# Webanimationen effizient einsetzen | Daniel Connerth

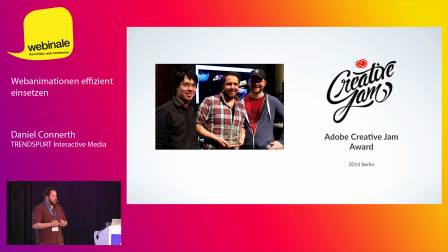Emotionspart damit zu involvieren und dadurch haben wir dann nachher auch diesen Publikumspreis gewonnen. Und das möchte ich euch mit auf den Weg geben. Also es geht nicht darum, dass ich mich jetzt hier abfeiere, sondern dass ihr das selber so mitnehmt als Idee, als Anregung darüber nachzudenken, was man mit Animation und Infaktivität eben auch im kleinen Rahmen schaffen kann.
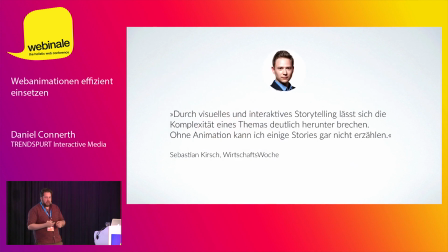Wie gesagt, das geht nicht nur mir so. Zitat von Sebastian Kirsch, der als Redakteur im Bereich Wirtschaft, bei der Wirtschaftswoche, also Finanzen und Wirtschaft, da unterwegs ist, also eigentlich eher ein trockenes Thema. Aber selbst der sagt, durch visuelles und interaktives Storytelling lässt sich die Komplexität eines Themas deutlich herunterbrechen.
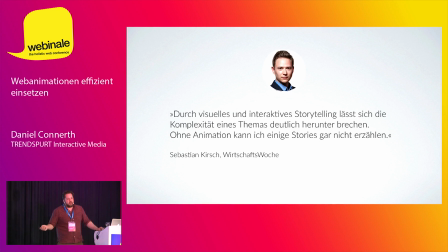Und er geht sogar so weit zu sagen, dass er ohne Animation manche Storys so gar nicht erzählen kann.
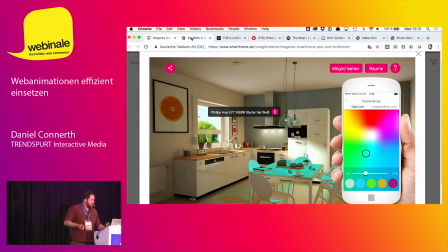Und das finde ich dann auch wieder faszinierend. Und da kann ich auch mal ein Beispiel zeigen, wo man das ganz gut sehen kann.
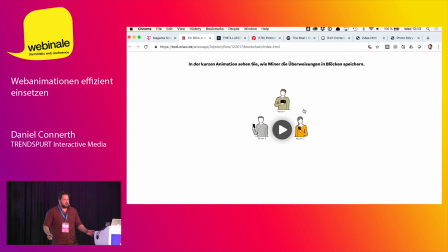Es geht auch hier wieder nicht darum, Raketenwissenschaft zu machen, sondern ich versuche euch heute auch zu vermitteln, wie man mit einfachen Ansätzen eben effizient Mehrwerte schaffen kann. Hier ging es darum, eine Blockchain-Geschichte zu erzählen.
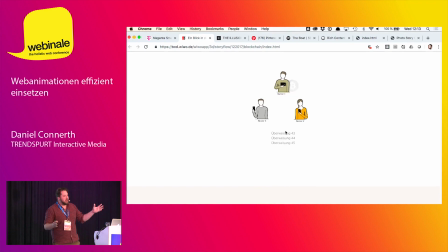Und das ist in der Wirtschaftswoche eigentlich immer so eine Doppelseite als Seitenblick, als Infografik im Heft. Ist super gemacht, im Print auch nicht anders machbar, aber wenn man sich das anguckt, ist es immer das Problem, man findet keinen Einstieg und braucht erstmal als Leser sehr lange, um zu verstehen, was mir eigentlich vermittelt werden soll,
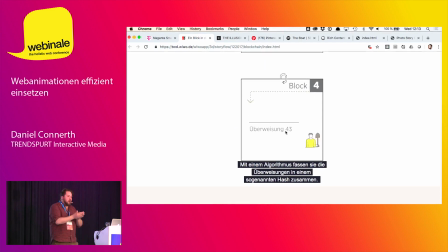weil es halt alles auf einen Blick ist. Und wir haben gesagt, digital können wir das doch auf eine Zeitlichkeit bringen, können wir die Sachen eher in Segmente, in Wissenshappen zerteilen und dann den Lesern besser zugänglich machen und das ist das, was daraus entstanden ist. Das sieht jetzt aus wie ein Video, weil wir uns bewusst für eine Video-Like-Experience entschieden haben,
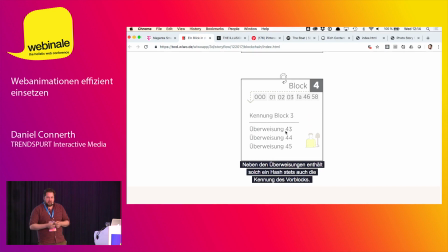weil wir analysiert haben, dass die Leser das eher kennen und eher bereit sind, sowas zu akzeptieren, aber das ist eigentlich nichts anderes als eine Web-Animation, die jetzt hier in dem Falle der Einfachheit halber auch einfach nur sequentiell abläuft,
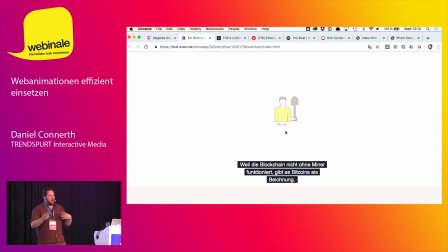aber die könnte man auch an jeder Stelle mit Sprungmarken versehen, mit Drilldown-Content, dass man anhält, dass man gewisse Callouts da noch dran macht, das ist vom Prinzip alles machbar. Aber das war auch was, was innerhalb von, wir haben uns da zusammengesetzt, überlegt, was können wir machen,
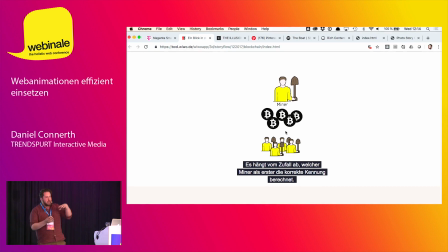das war kein Tag Arbeit, dann ist diese ganze, also das sind zwei verschiedene Animationen in der gesamten Story und diese gesamte Story umgesetzt gewesen. Also die Visuals waren halt vorliegend als Illustrator-Dokument und das dann eben mit Animationen anzureichern und aufzubereiten,
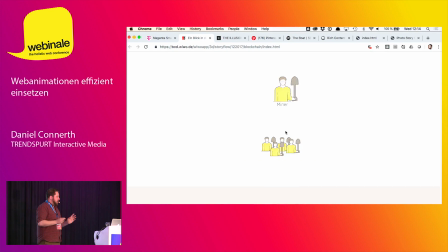das ist kein so großer Mehrwert, also ein Riesenmehrwert, aber kein großer Aufwand.
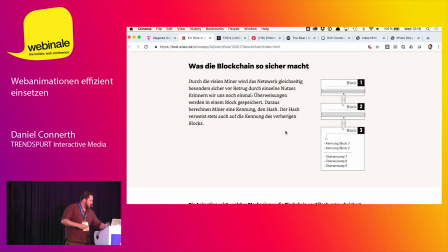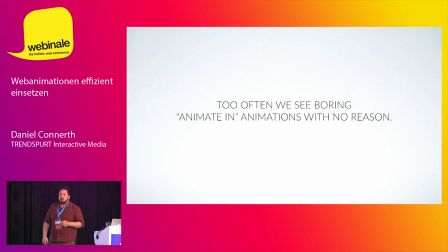Das Problem ist, warum wir nach wie vor immer noch ein bisschen zu kämpfen haben, wenn es um Animationen geht, dass wir ganz oft leider Animationen sehen, die eigentlich keinen richtigen Zweck erfüllen. Das heißt, nur weil man es kann, irgendwas rein und raus animieren. Das ist das, was ich ganz gerne so als Clicky-Bunty dann auch bezeichne.
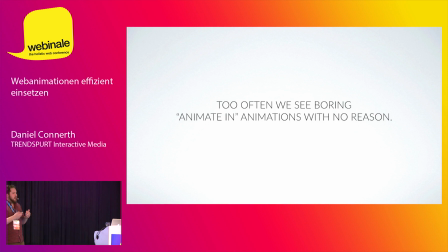Und das ist dann natürlich was, was den ganzen Ruf auch schädigt. Also Animationen nicht um den Selbstzweck, sondern um etwas zu erreichen.
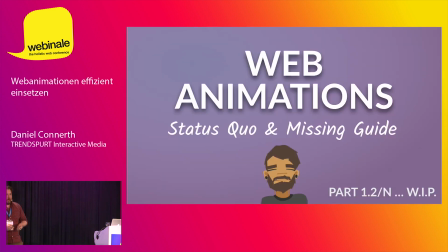Deswegen auch den Titel effizient einsetzen. Das Problem ist, wir haben selber mal recherchiert, so eine richtige nachhaltige Informationswelt dazu gibt es nicht. Leider, man findet ganz viel zu verschiedenen Themen. Man findet ganz viel zu Animationen mit Anime CC,
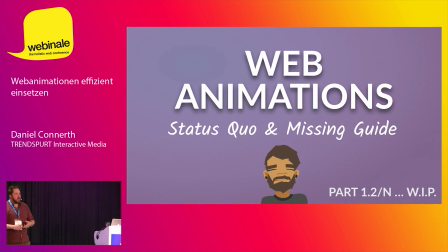SVG Animationen oder Greenstock Animationen. aber so dieses ganze Web-Animation mal als ganzheitliches Thema und was heißt das eigentlich und welche Arten von Animationen gibt es und warum sollte man und warum nicht und wo sollte man wie, was, haben wir zumindest nichts so gefunden. Wenn ihr da was habt, sagt mir gerne Bescheid.
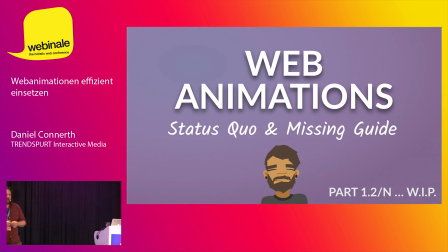Ansonsten haben wir halt deswegen das mal als Anlass genommen, uns selber mal Gedanken zu machen,
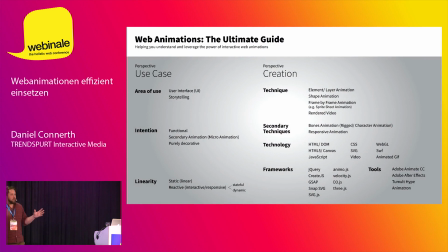um halt sowas wie eine Kartografierung davon mal anzustreben und auch eigentlich da gerne zu einzuladen, damit anzupacken, um nämlich einen ganz